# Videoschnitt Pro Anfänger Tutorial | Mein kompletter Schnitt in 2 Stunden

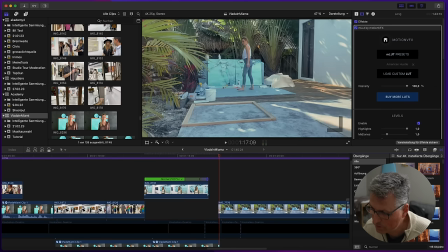5222s Das möchte ich auch.
So, gucken wir mal, wie das so wirkt.
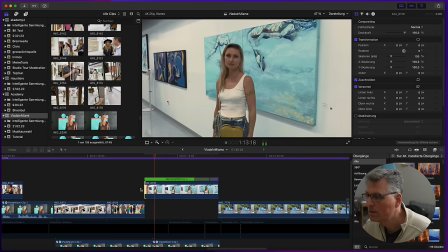5228s
Ich glaube, das könnte besser wirken.
Leben verwirklichen sich. Das möchte ich auch.
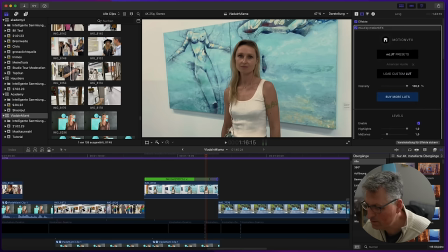5235s
Ja, das geht also dann schnell weg und zur Außendarstellung, dann, wo sie malt.
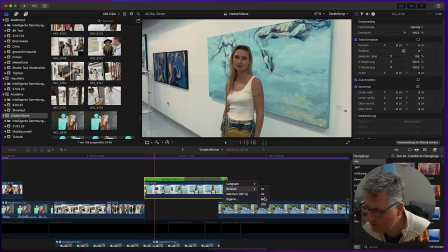5241s
Ich mache sie noch schneller, und zwar achtmal. Ich mache sie achtmal schnell, dass es richtig schnell geht.
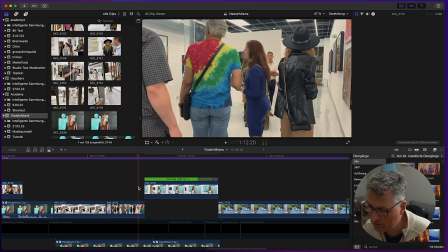5246s
Sonst sah es irgendwie so aus wie gewollt und nicht gekonnt gerade. So, schauen wir es uns nochmal an. Leben verwirklichen sich.
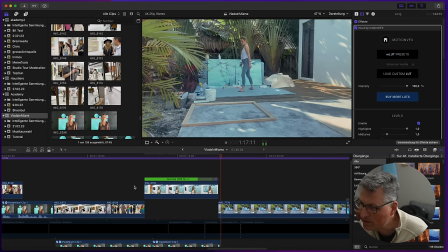5252s
Sie steht vor ihrem Bild.
Das möchte ich auch.
Und zack, weg. Ja, besser. Besser. Dann ist der Übergang noch flüssiger. So, und hier, wo sie malt, würde ich jetzt ein bisschen mit Keyframes arbeiten, glaube ich.
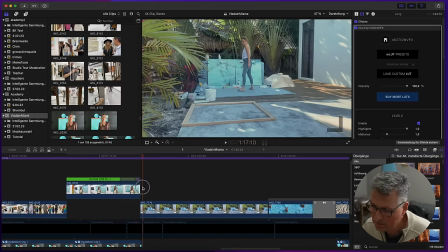5264s
Ich würde sagen, ich setze hier ein Keyframe. Das mache ich bei Final Cut ganz einfach, indem ich hier hinter Transformation einfach hier diese gelben Pünktchen hier anvisiere. Das heißt, die Einstellungen sind in diesem Fall jetzt für den Start des Videos hier so gefixt und am Ende möchte ich quasi den maximalen Zoom-In haben.
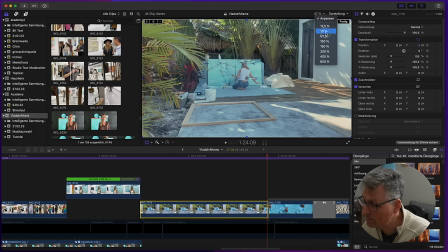5282s
Wobei auch nicht ganz extrem, also wirklich nur ganz vorsichtig. Ich gehe mal ein bisschen raus, dass ich ein bisschen besser hier das anfassen kann.
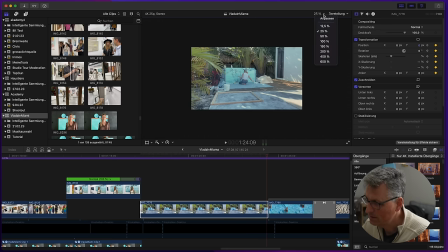5290s
Also ich möchte nur so ein kleines Stück reinzoomen. So, und jetzt schauen wir uns das mal an. Also am Anfang fängt es da an.
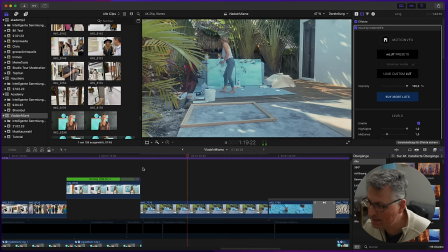5298s
Und man sieht, die Kamera geht ganz langsam nach vorne. Also es ist eine ganz minimale Bewegung.
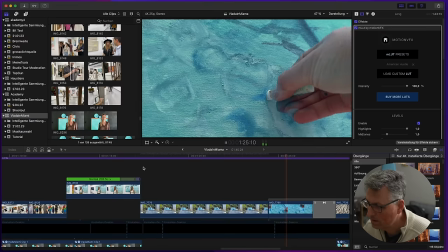So, und hier finde ich, muss eigentlich auch eine Bewegung schon rein. Ne? Weil hier ist ja die Bewegung von unten nach oben.
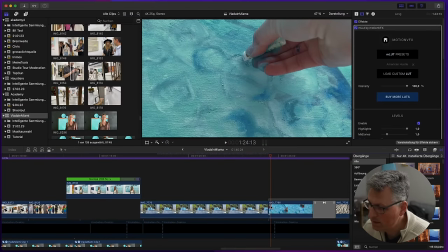5318s
vielleicht kriege ich das ja auch rein. Das heißt, ich würde auch hier wieder mit einem Keyframe am Anfang arbeiten. Ich setze hier wieder die Punkte, dass ich halt die volle Bewegungsfreiheit hier habe, wenn ich Keyframe setze.
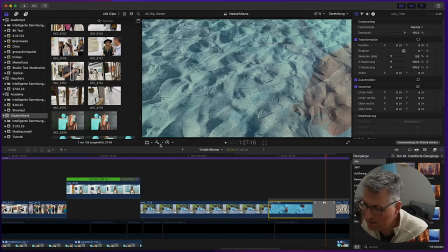5330s
So, und hier würde ich jetzt als nächsten Keyframe bei dem Übergang, würde ich vielleicht,
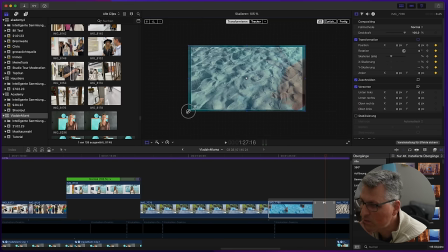5339s
ja, was setze ich denn da für ein Keyframe? Auch so ein bisschen reinzoomen, ein bisschen nach oben. Genau, ich zoome so ein bisschen rein und ziehe das so nach unten.
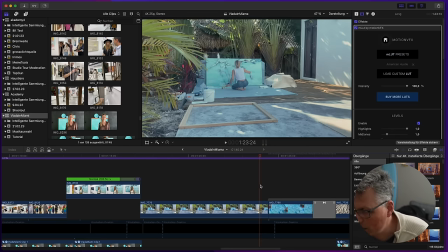5347s
Mal gucken, wie das wirkt. Na, dass ich so ein bisschen Bewegung reinbekomme, wo die Leinwand in Großaufnahme gezeigt wird.
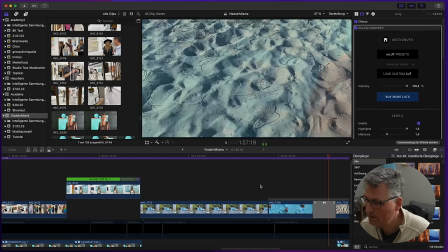5357s
Ja, nicht viel. Ja gut, so viel war das jetzt nicht.
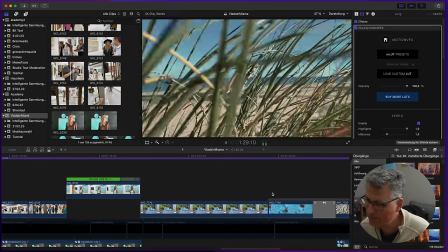5363s
Ja gut, war zu vernachlässigen. Aber du weißt, worauf ich hinaus wollte.
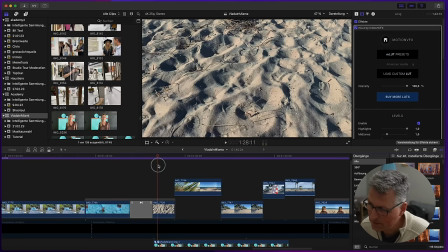5368s
Ich wollte eigentlich diese Bewegung von diesem Clip aufgreifen, dass man so eine leichte schräg nach oben Bewegung vielleicht auch hier schon reinbekommt.
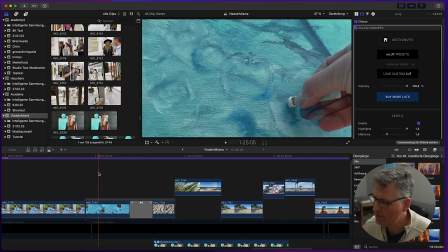5375s
Aber dann müsste ich jetzt zu weit reinzoomen. Dann wäre nur noch der Bleistift vielleicht zu sehen als solches und weniger von dem Bild. Ich glaube, das gefällt mir auch ganz gut so. Na, das ist ja jetzt diese Geschichte beim Feintuning, beim Feinschnitt, dass man so verschiedene Sachen mal ausprobiert, guckt, wie kann man es optimieren.
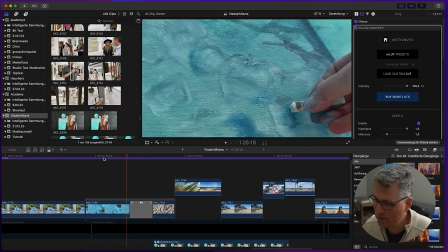5391s
Aber im Zweifel ist es vom Grobschnitt schon perfekt, dass man es einfach so übernehmen kann. Ich sehe, wir haben gute Arbeit beim Grobschnitt geleistet. Das sieht alles schon sehr gut aus. So.
Du musst es spüren.
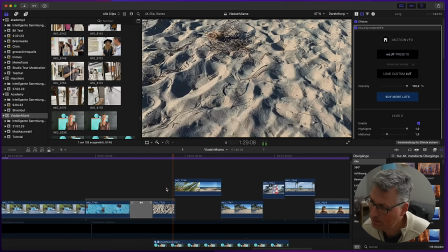5402s Wo ist dein?
Ja.
Du musst es spüren.
Auch vielleicht hier mal zum Schluss wieder etwas schneller. Ich glaube, hier würde ich auch wieder eine Speedramp einbauen und sagen, komm, achtfache Geschwindigkeit.
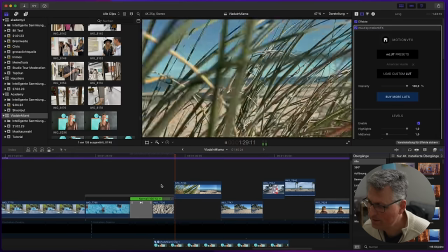5416s Du musst es spüren, wo ist dein...
Na, dann geht es also schneller zum nächsten.
Du musst es spüren, wo ist dein Chance, wo sind deine Veränderungen?
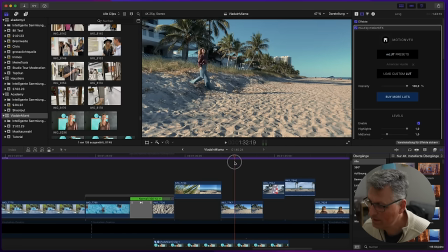5425s
Und hier könnte man doch auch wieder einen kleinen Zoom-In machen, also wieder Keyframe. Also im Feinschnitt ist Keyframing immer ein wesentlicher Bestandteil. Und natürlich halt das Schneiden auf den Beat. So, ich setze jetzt hier den Anfang für den Zoom in.
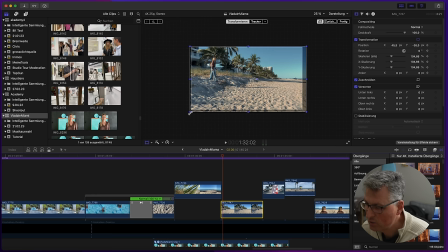5444s
Das gefällt mir so schon eigentlich ganz gut. Ja, das Bild hat noch ein bisschen mehr Futter. So, das wäre jetzt mein Startpunkt. Und dann gehe ich auf das Bildende und dann mache ich einen ganz kleinen Zoom in. Nicht viel, also dann sieht es unprofessionell aus. Ne? Nur so ein bisschen Zoom in und verschiebe das Bild so ein bisschen.
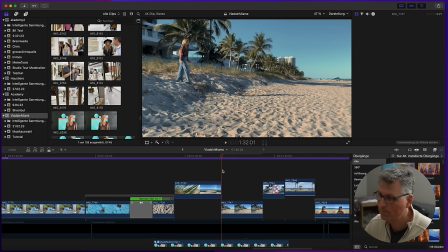5461s
Und dann gucken wir es uns nochmal an.
Wo sind deine Veränderungen, die dich weiterbringen?
Sieht aus wie so eine kleine Kamerafahrt fast nach vorne, ne?